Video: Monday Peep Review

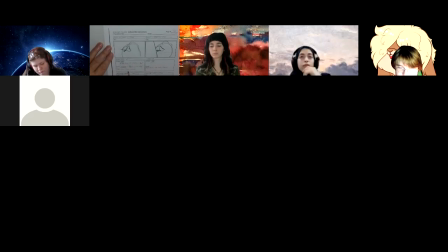[86:29]
So I don't think we should do that. And then let's see if you're going to judge. Peep's eyes follow Quack. Oh, okay, so Quack gets up and leaves. Oh, this is Quack. Okay. Good. This is where the action notes came.
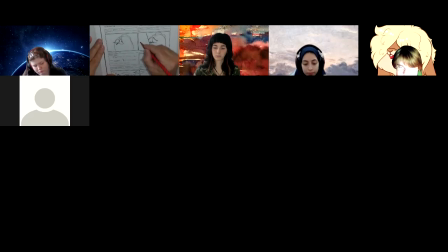[86:44]
I think maybe you need the action notes more clear that this is, I take it this is Quack walking by here. Okay. It's just a bit awkward. It's almost like you need Quack here and then I'm walking through.
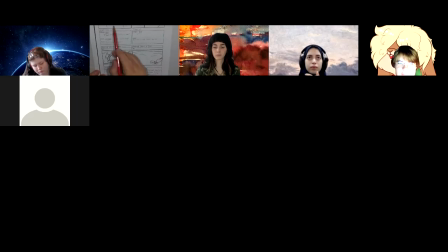[87:05]
And then this shot. So it's kind of setting it up because where Peep is, and I like the expressions and everything that you have here is great. It's just, you know, really seeing that this is Quack walking by.
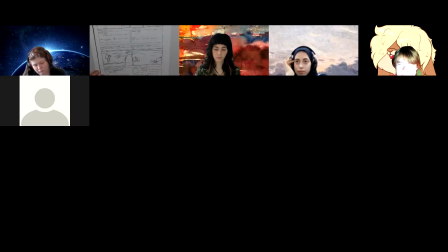[87:18]
And then here, just trying to find that relationship of where Peep went in relation to this. So it's just establishing where characters are to each other. So let's see, and go. They change. So I'm trying to figure.
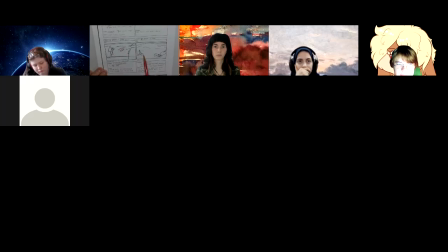[87:38]
So if this is the bucket, so he's grabbing the bucket to make a castle, and that Quack is using his feet to make something. Okay. All right. So the next one,
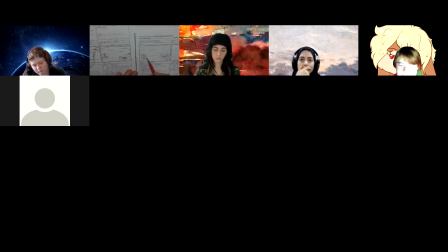[87:57]
this one seems to make a little more sense where he's building these and he's just pushing dirt to make a wall around them. Okay. Yeah, because this is a fair bit of action animation that would have to happen of all that going on.
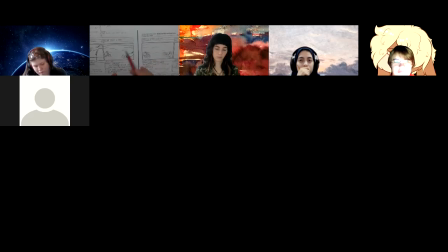[88:15]
It might be breaking this up into sequences, and I know the story's getting long as it is, of them trying to build all this. I know going from this to this all in animation could get complicated. Sometimes playing with the
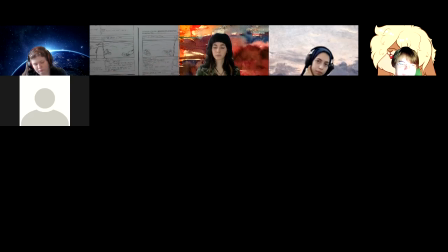[88:37]
close-ups and things would kind of give the impression of passage of time and walls being built and these things happening, but it would take a lot more images and go well beyond the 7 pages. But something to keep in mind.
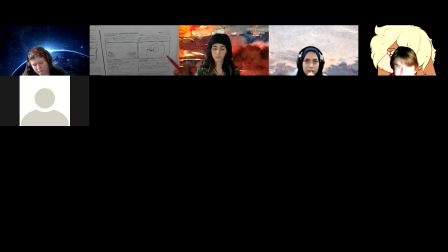[88:50]
Okay. So we've cut back to Peep, and then we've got Chirp and then Quack. So let me just read all this. Again, the one thing that's jumping out at me is that Peep is now showing up again, and we have all close-ups. And I really don't know where Peep is in this whole setup.
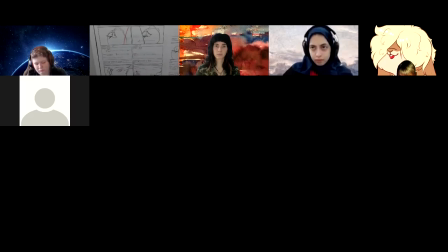[89:11]
Throughout this story, I've gotten lost as to where Peep has been throughout all this. So even in a shot here or something,
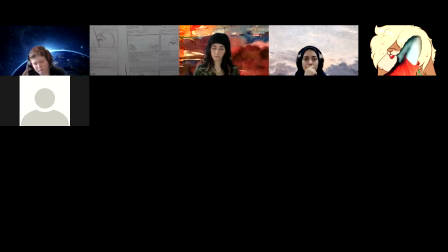[89:24]
just trying to establish where Peep was, and especially now that he's back in the shot, is where did he come from? Now, maybe if he was here and watching, he could be looking back and forth,
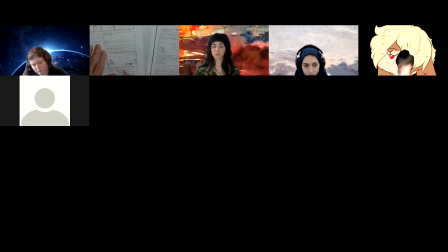[89:39]
be looking this way and then turning and looking that way from one shot to the next, just so we can figure out where he is. He just came out of nowhere here and chatting. But let's just try to read the dialogue, see what's going on. Chirp and quack. And this is, thoughts.